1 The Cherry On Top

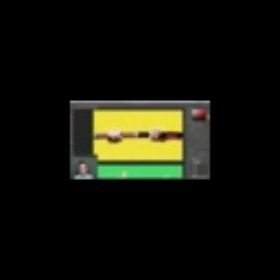Now I want to think about how can I treat this photo to just give it a little bit of a style. Well, if you remember, the vibe that I was going for was kind of this campy, 70s, 80s, gritty, bad transfer to VHS kung fu movie style.
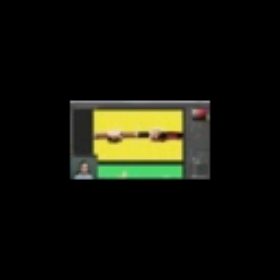And one thing that I use a lot to kind of degrade the look of an image is unsharp mask. It adds a really interesting type of contrast to the image. So to apply it, I'm going to come up to Filter, Sharpen, Unsharp Mask. And this is going to be applied to just this half of the sheath because it's a separate layer than the katana.
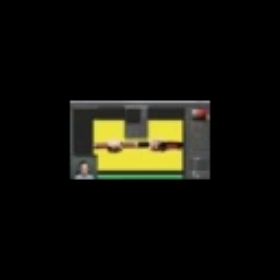So just pay attention over here, but you can actually see pretty well the difference between this side and this side. The way this effect works is it's basically looking for areas of existing contrast, like things right in here between the fingers with those shadows and the red touching up against the black. and
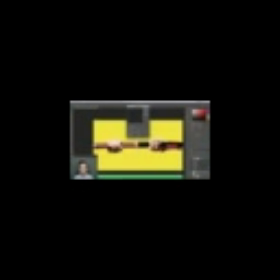it's going to exaggerate that contrast even more. So it's not a uniform contrast over the entire image. It's looking for existing contrast and then exaggerating it. And you have controls for the amount, so I could really punch this up, as well as a radius.
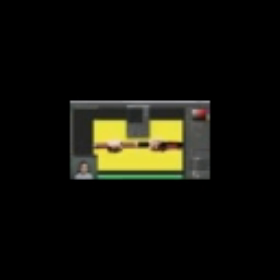The radius is basically how far beyond that contrast is this effect going to increase the contrast even further. So if I turn it way down, it's actually not that noticeable. If I turn the preview off and back on, you can see right in here especially, it gets this nice little pop.
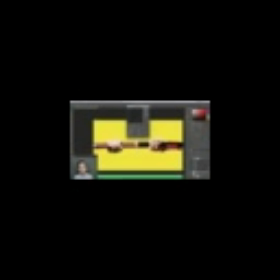And it kind of just actually makes it look blurry when you turn it off because of how much more contrasty and gritty it looks. But if I turn the radius up even further, you can see how that kind of just starts to blow it out, and it almost gets a little glowy. I don't want to go too far in that direction and make it look like that,
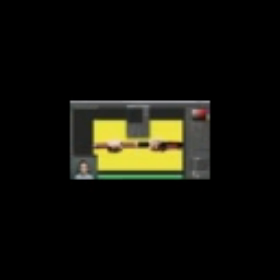but I do want to push it out a little bit because, like I said, this kind of degrades the way that it looks, and that's what I'm going for. I want something that looks a little bit degraded, like it was from the 70s or 80s, and potentially even transferred to a VHS tape.
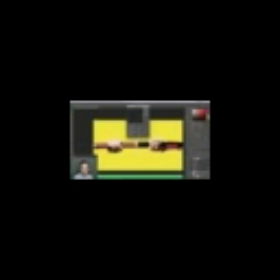So I don't need to go too crazy with it. The amount is pretty strong right there, but maybe around 100 and then radius around 5 or 6. That looks pretty cool to me, and like I said, when you turn that off, it almost looks blurry because of how much contrast it's adding, so it is pretty easy to overdo this.
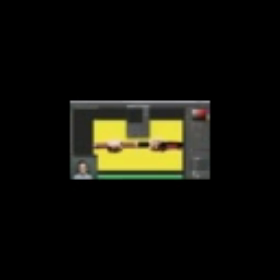I might bump it down even just a little bit, but somewhere around there probably is going to work fine. I'll click OK, and now that that's applied, I can just transfer it over to my Katana layer by holding down Option or Alt on a PC, clicking and dragging that smart effect to that layer, and there we go.
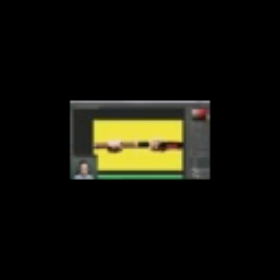It's now applied to both halves of that artwork. So that's the first step. I think that's pretty cool.
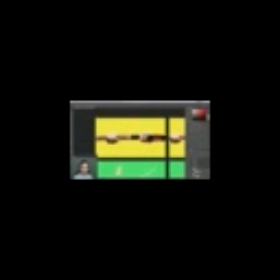Something else that's pretty typical of bad transfers of film to VHS is the brightest brights are not as bright as they should be, and same with the darks. They're not as dark as they should be. The contrast is basically off. So to kind of simulate that, I can also do this with the curves, but I'm going to apply it directly to the layer.
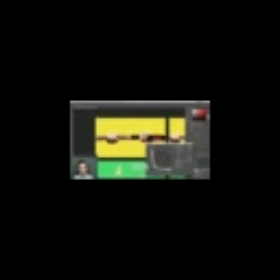So I'm going to press Command or Control M on a PC to apply that directly to the sheath. And what I'm going to do is just, instead of adding contrast or brightening or darkening the image like this, I'm going to take the highlights or the whites, the brightest parts of this, the brightest pixels in this layer, and just drag them down. I don't want to go too far, but you can see that's bringing these brightest points right here to be much darker. Let me zoom in here so we can see nice and close.
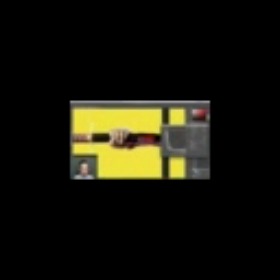And I just want to take that brightest point off a little bit, something like that, and then I'll do the same thing for the blacks, but in the opposite direction. I want to make them a little bit brighter. So we're just losing some contrast there, basically dulling that image just a tad.
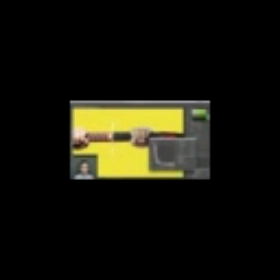And obviously this is not something you'd want to do all the time with any project, but with this specific one, since I'm trying to degrade the look of the image a little bit, I do want to do that. So that's with and without. Alright, and from here I could add a little bit of contrast back in just by adding in a tiny amount of an S-curve here.